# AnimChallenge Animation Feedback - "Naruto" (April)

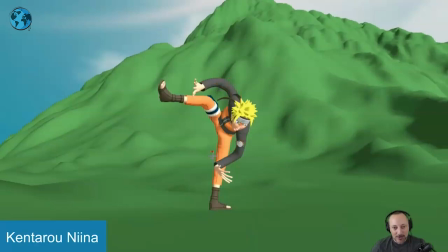like that you have that, but we just have a tangent right there and right there.
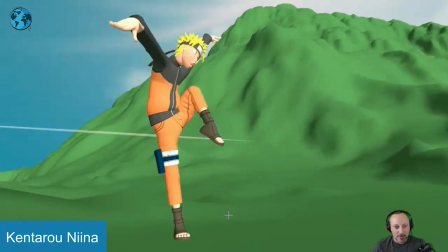I'm always kind of picky. If anybody's watching my critiques, wherever I post them, you will know I'm picky about tangents.
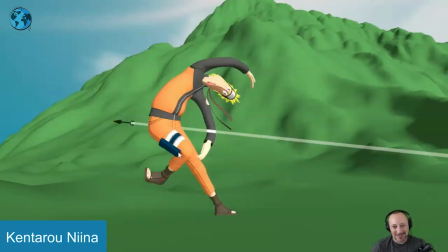And just keeping things clear, I do love that post, though. Come on. That's pretty awesome.
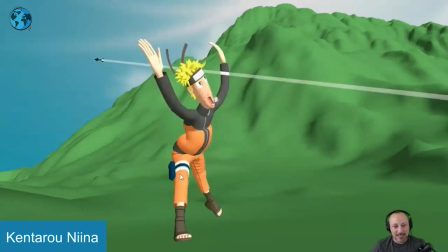Yeah, really a lot of fun shapes. Same thing here. You're starting to bend that leg. Then I will bend it to be on the center structure. I understand it's only one frame and it's fast. it just gets gets a bit odd i mean it's fairly broken in terms of what's going on if you play
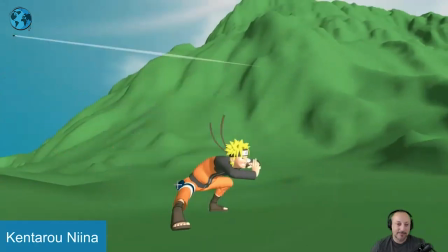this in real time you know you barely read it i understand but why not again why not keep things cleaner where i would rotate
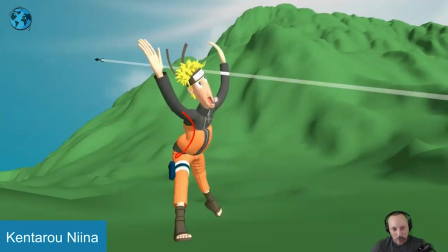maybe that hip down as well so it's almost like an overall body rotation like that so you don't have all those changes in direction and a bit of a maybe cheating this where this leg you might have to maybe scale the foot but making
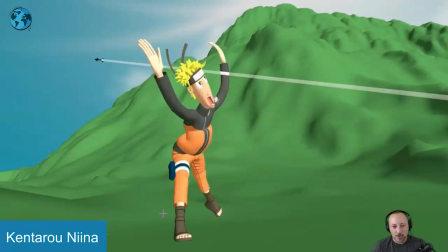making this leg longer in a way you can almost taper it more into this that's cool though i like all that
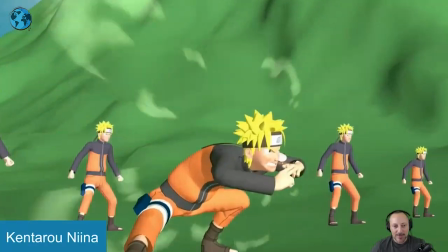i do this camera move i think that's really cool very dynamic and you don't lose the focus of
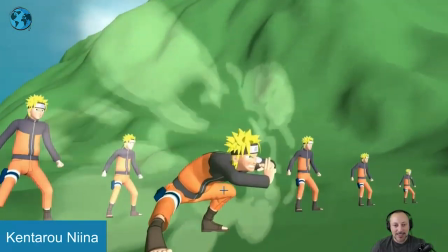the hand that's really cool too you have this happening sure but then the big move is the arm and now i'm following that arm,
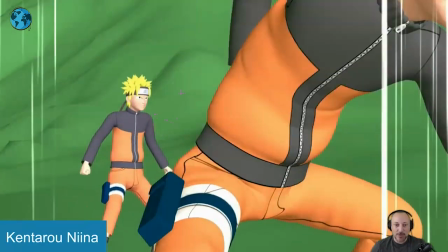following that arm, the camera starts to refocus into that.
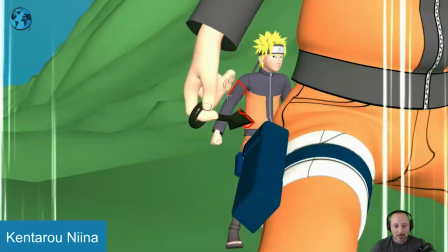That's actually clear this a bit more, but there's some really nice moments of not too much overlap.
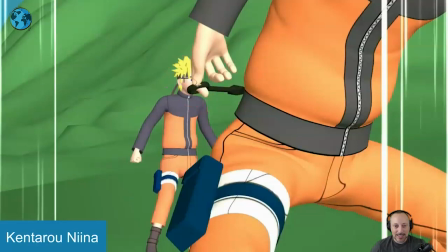Maybe clean this here as well.
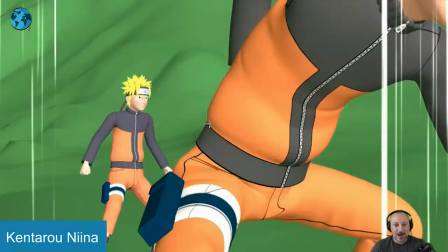You might even add some depth of field where now, we're so close, blurring that back a bit more.
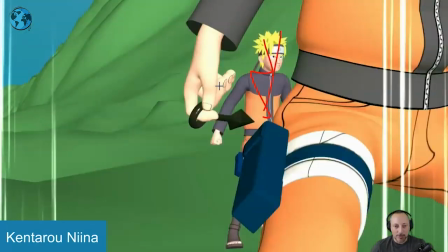This is really somewhat blurry, right? But it's the focus is here.
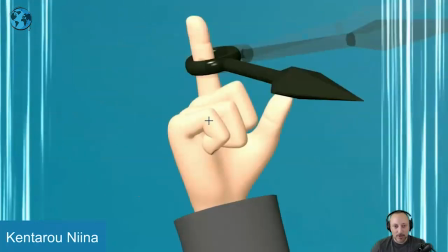That's cool. again oh you have a little motion button there yeah there you go so the focus on this is cool
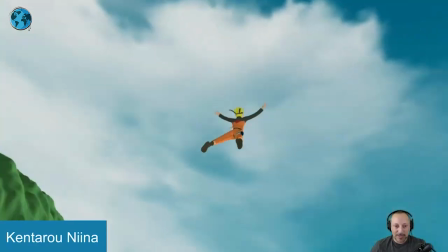into this yeah that's it little picky things here and there again generally very cool
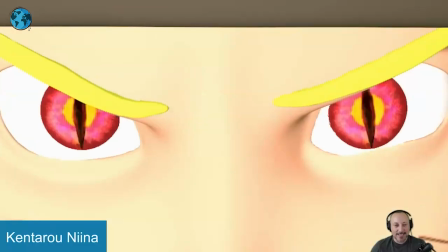fun poses great energy yeah i'll leave it at that thanks as always let's play this in full
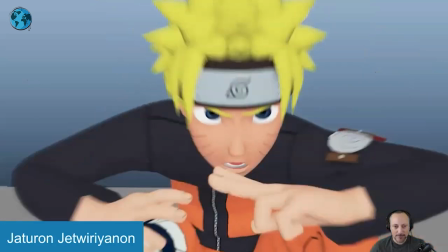first there is sound as well here all right
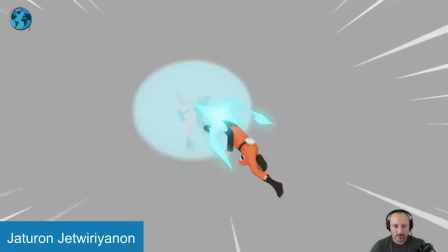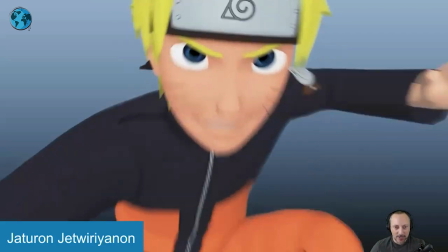turn the sound off there's a lot of cool stuff here that i want to mention The main thing, I would say, is actually the camera.
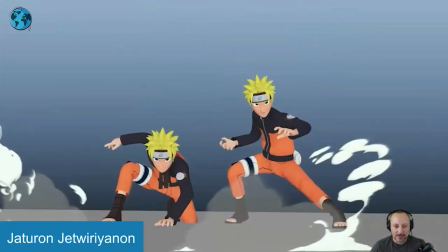This is all cool. It's all cool. I understand that there's energy and you want camera shake and there's all that energy building up here.
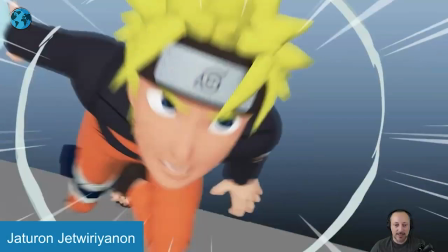But there comes a point where it's moving and moving and there's a little bit of respite, a little bit of pause, which is good.
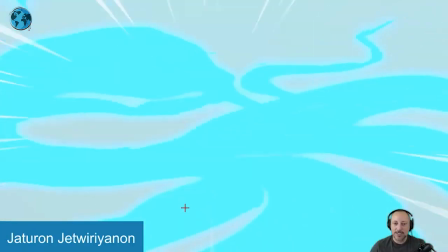But then we get back into movement, movement. It's mostly the shakiness. There's just a lot of shakiness in there.
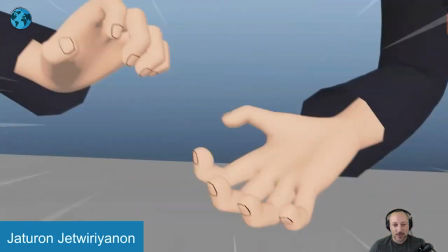I will probably reduce it way down here.
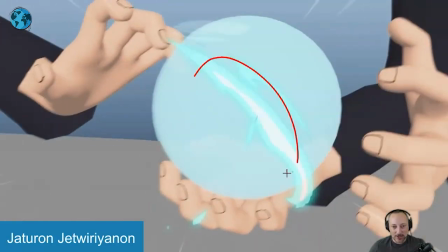because there's not much happening yet and then as this starts to to form more
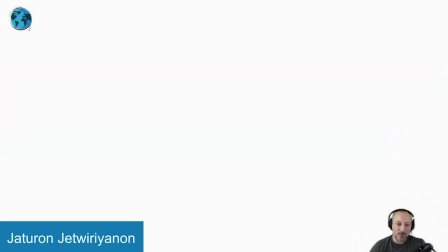hands then i will then i will ramp into it and just get a bit more and
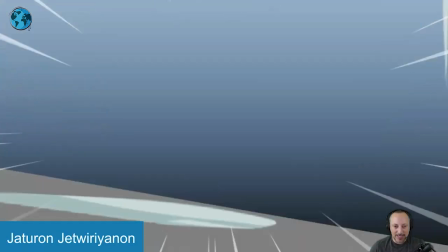then into that that's cool and maybe just a bit less in there and
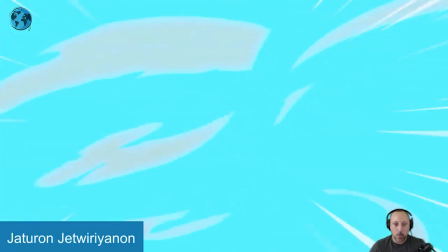keep that energy for that it's just something where
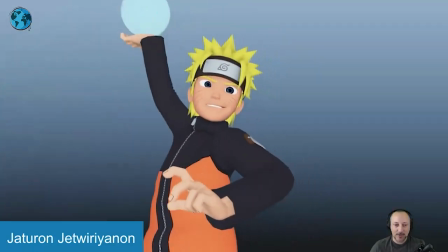it feels like it's a lot of shake all the time i think we can just give this a bit more contrast and I know there's some
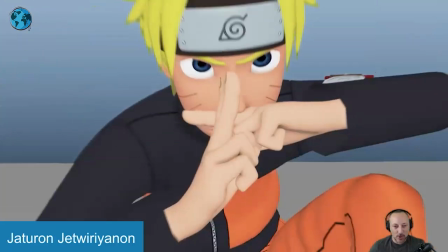moments like here where it's a bit less but like I said I would just tone that down a little bit other than that already starts off in
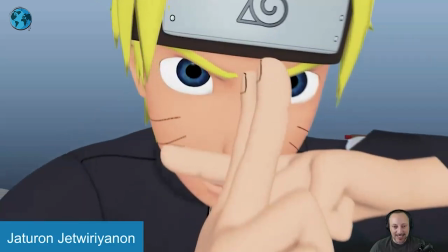a dynamic pose into this the only thing that's weird is that you're
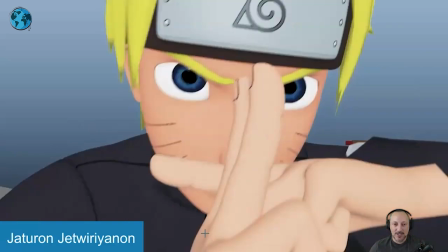going from this to this that to me is not different enough
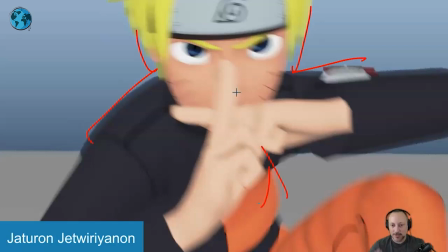compositionally and size-wise of your object you know within the screen or the composition
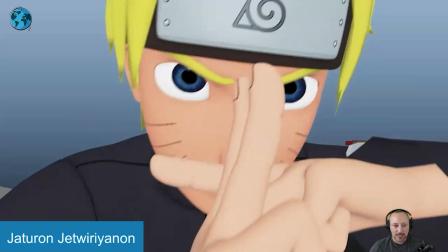that it warrants a cut this now just feels more like a pop because i see a change in the horizon line here what's going in the background it's not like
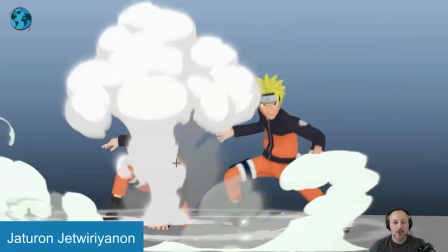a sudden one pop post change into something else so this is
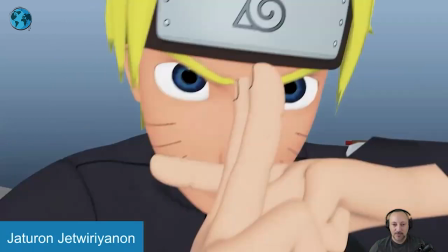a bit weird that'll pop there either keep this in within one
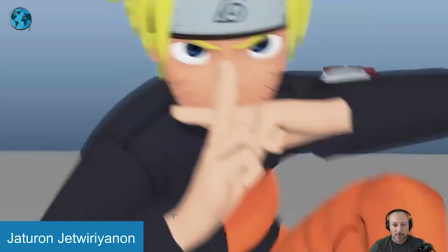shot or do like a quick zoom out or a bigger change where we actually cut to this so he's
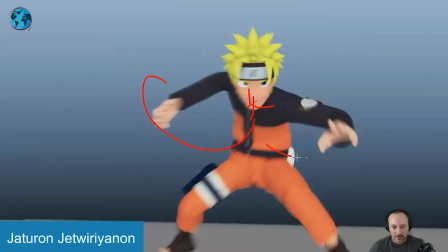like that cut to that but you know hands are still here and then you go out into this pose but other than that
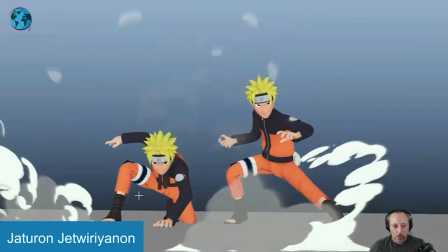animation is cool there's some good impact and an energy overlap where it's
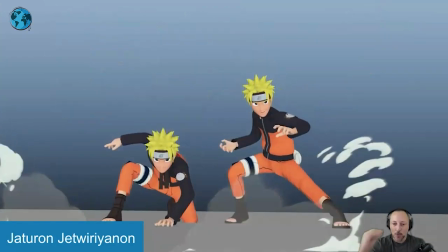it's not sticking harshly with because the style is definitely
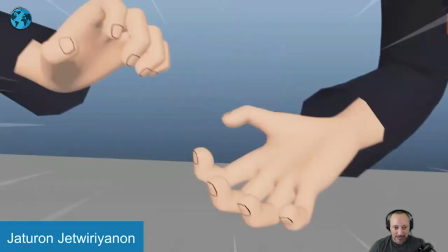pushed but i like that there's still believability and momentum and just the weight
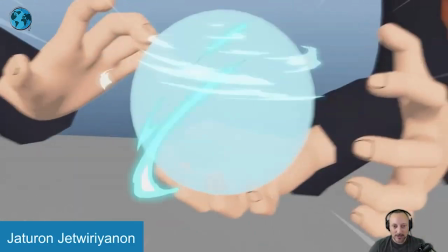of it and how long things take to settle that's all cool maybe there could be a bit more contrast in the fingers as in like this hand comes in and it stays put versus this and goes a bit of a finger
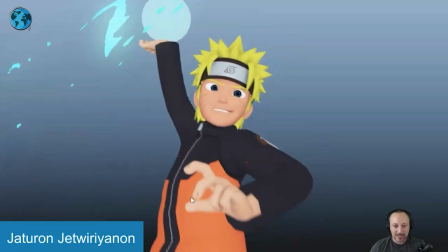change stuff like that watch out bit of a tangent there almost picky but other than that it's a nice pose with a good silhouette and you're gonna have the
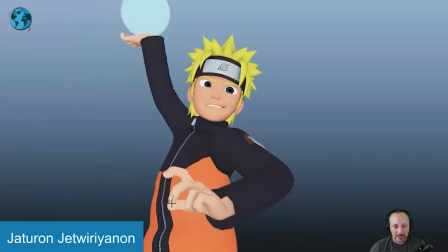hand in front of the bodies you're gonna have a color silhouette but i would just take this finger out there
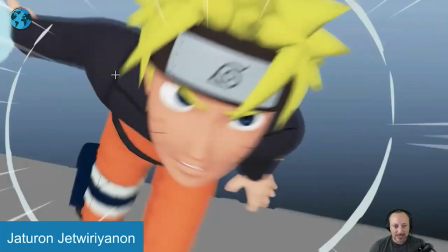that's all cool classic classic arms out run but
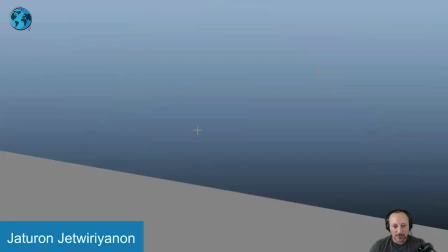i like this too i like that in terms of the
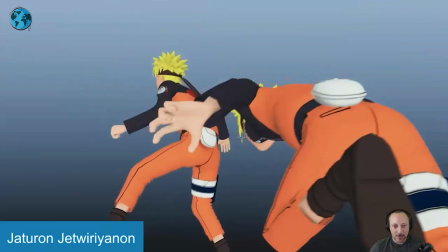composition of the characters into this like the double move to that right you
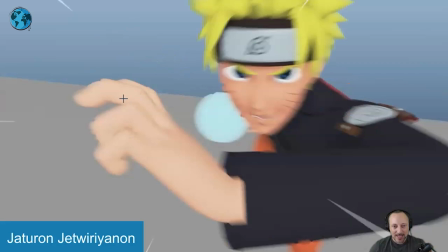got the character here the other one comes in the back look i know this is all very dynamic and cool i like
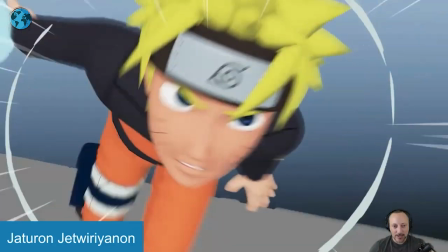this it's just the layering compositionally rubble
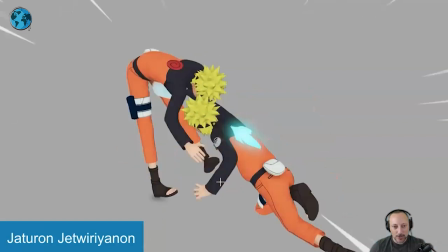into that a lot of fast moves it's not huge to talk about in terms of animation because it's all very,
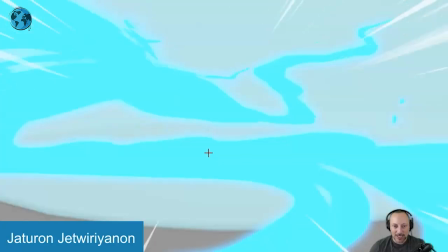very fast. Like I said, lots of shakes, lots of 2D effects.
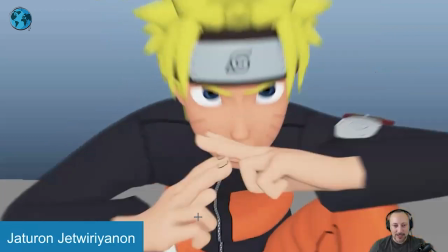But I just wanted to mention that in terms of, to me, it's mostly the clarity of the camera in terms of just the composition or,
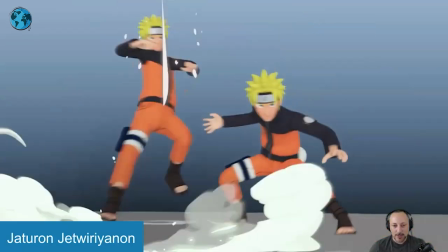you know, the composition, but just how the characters pop from here to here and the overall shake and little detail stuff on the fingers.
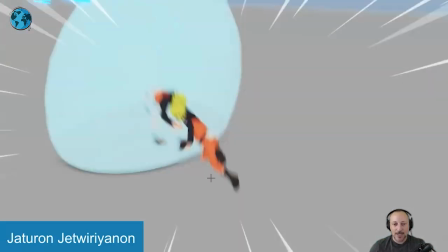Because it's cool to have all that action and it's all very clear. I think the animation, again, is great.
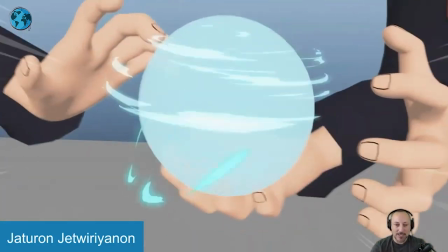but it's sometimes a bummer to then have that it's almost like that overriding noise of the camera this kind of takes me out a little bit there's a bit too
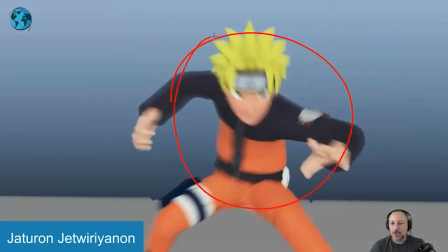much going on because you're going to have to have there's already so much action and contrast in your movement and energy everything that's
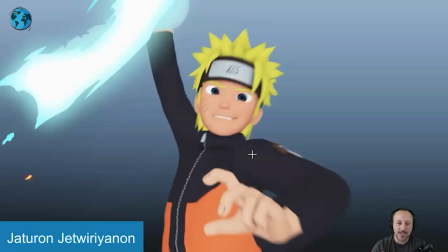going on if on top of that you add an extra layer of constant stuff going on in the camera it
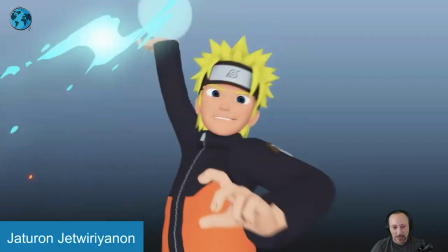just becomes a bit too much so i would i would work a little bit more on the on on the energy and then the ebb and flow,
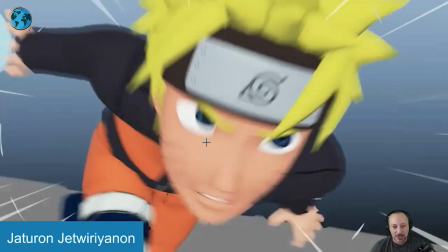right back with the energy of the camera, combined with the energy of the characters. Picky stuff though, because it's overall still a really, really cool shot.
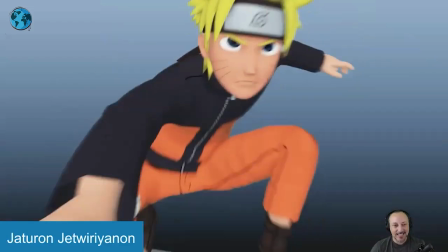And that's it. All right, thanks. As always, let's play this in full.
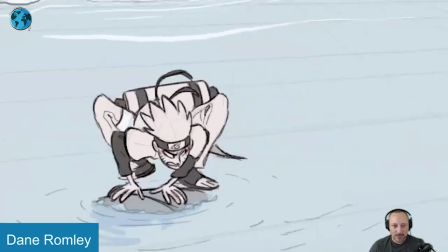There is sound. It's
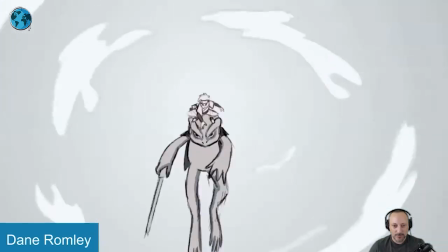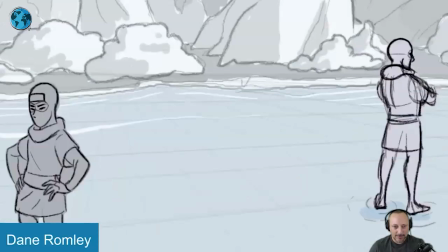nice. Mostly music though, but cool. I like it. Fits the style. And this time, 2D.